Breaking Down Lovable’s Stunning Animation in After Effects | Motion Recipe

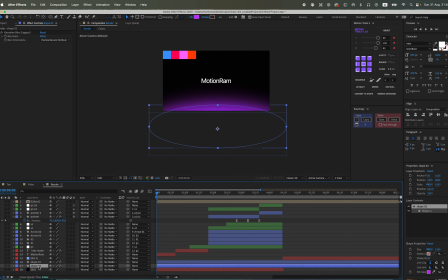1474s
Let the primary color be a deep dark blue, and the secondary color a vibrant pink one,
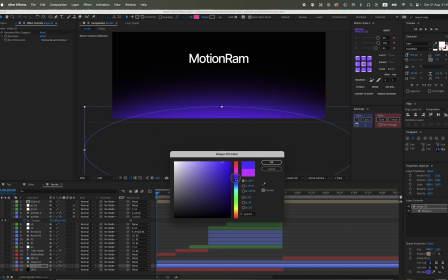1481s
so that we achieve a pleasing and noticeable bit of contrast between them.
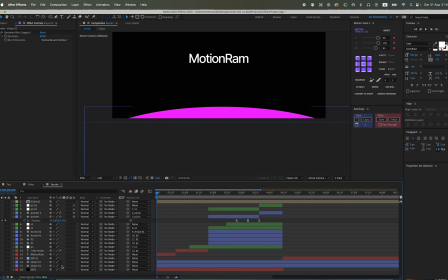1485s
Now, let's carefully move these shapes a bit lower on the screen so that there is a small, subtle kind of ambient and atmospheric effect at the very bottom. I'm not entirely sure what the best term to call it is, but it adds a nice touch. It certainly looks pretty interesting and adds depth to the scene. And now let's take these shapes and
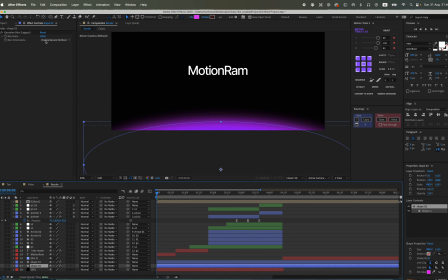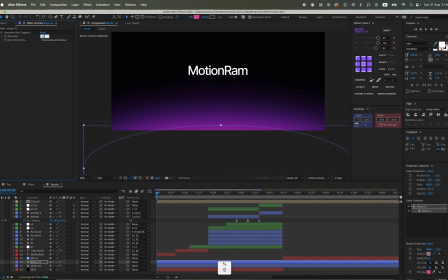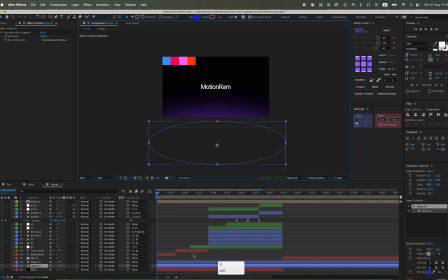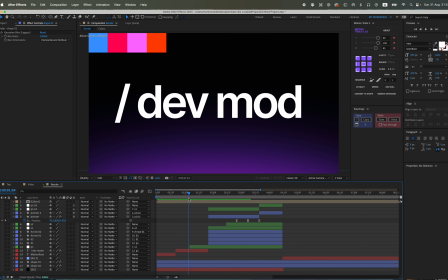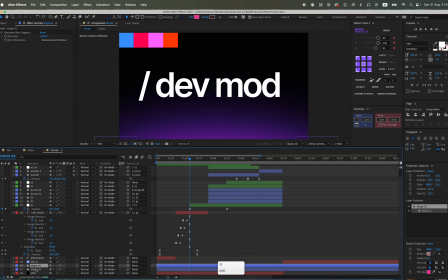1555s
at this particular point in time, let's carefully link it to our second text so that these distinct shapes move smoothly along with the text during the entire transition,
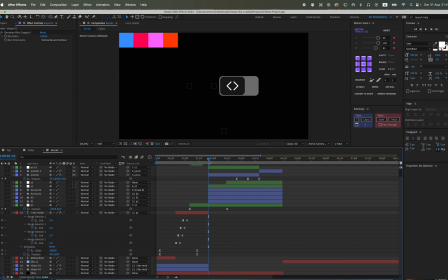1565s
thereby creating some truly dynamic and visually appealing movement. It looks pretty cool indeed.
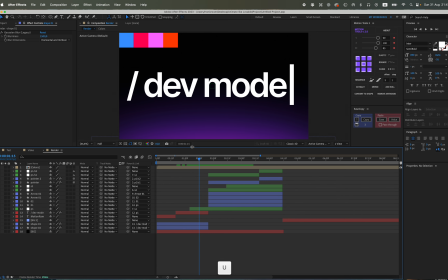1570s
Let's proceed to add a 4-color gradient to this specific text. Just meticulously arrange the 4 vibrant colors in a precise line,
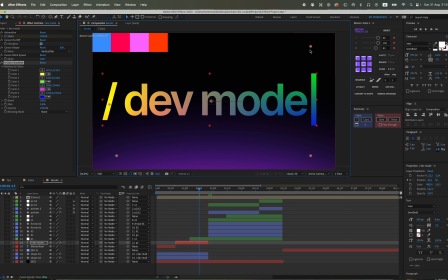1578s
and now you can very quickly and efficiently click through these various colors to change them quite fast, as you can clearly see.
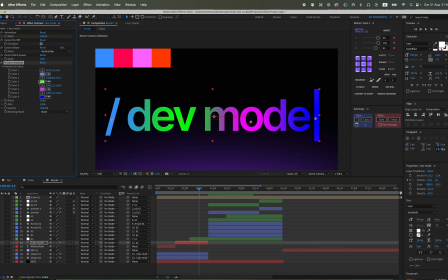1585s
It's exceptionally convenient and user-friendly. Let's also thoughtfully add a subtle glow, but with a bit less intensity than usual. Perhaps set it to 0.2, 0.3, maybe even 0.5, something along those lines,
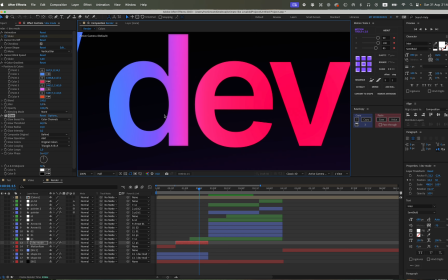1599s
whatever precisely works best for your specific needs and visual preferences.
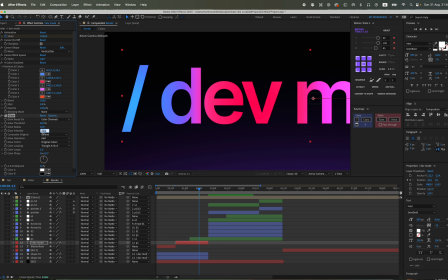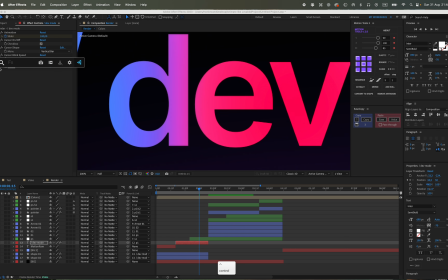So that there's a slight glow effect, and let's also add the grain effect.
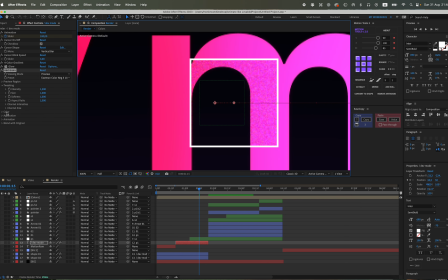1622s
This adds a bit of graininess with a slightly higher intensity, set it to about 1.5. I just pick any preset, they're all basically fine, and I turn on monochrome so that we don't have any color in the grain. For these pixels, everything should be black and white only.
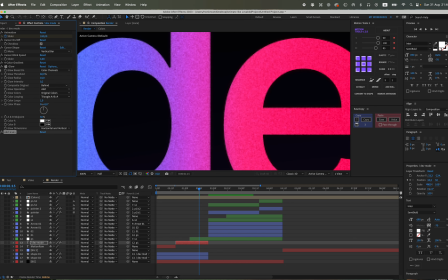1639s
You can also try out some presets and pick the one you like, then switch to final output mode with preview,
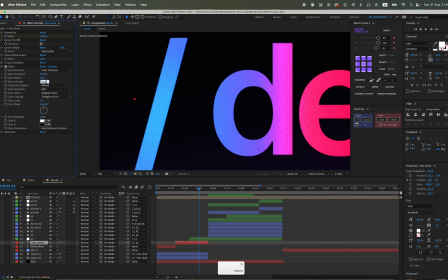1647s
and you will often get this particular kind of visually appealing grain effect.
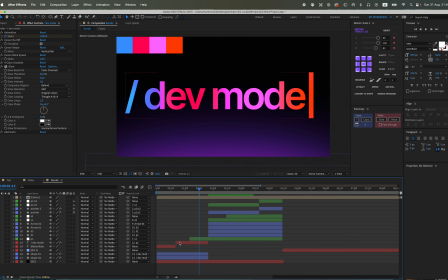1652s
It truly looks quite aesthetically pleasing and certainly adds a significant bit of artistic stylization to the overall visual presentation. Instead of just text, let's duplicate this text,
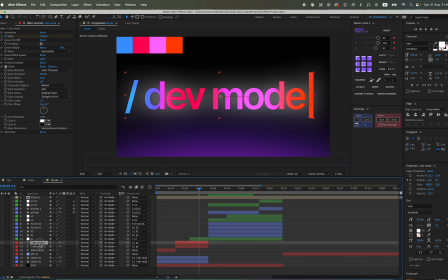1668s
remove all effects from it, leave only the gradient and Gaussian blur. This will serve as our glow effect.
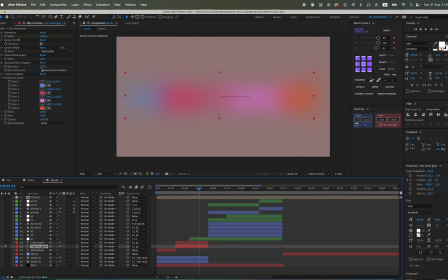1681s
To get more glow, you can increase the thickness if needed, aside from just enlarging the text itself.
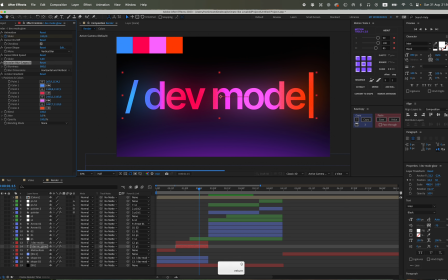1696s
But for me that's a bit too much, so I'll keep it at semi-bold. And even the overall opacity is reduced to approximately 75% and 70% respectively.
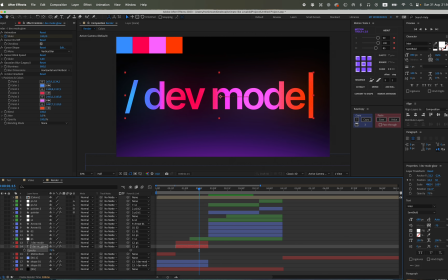1710s
For now, I'll temporarily turn off the grain effect because it tends to consume a noticeable amount of system memory, which can slow down performance. This action is specifically taken to make our workflow smoother and significantly faster during this process.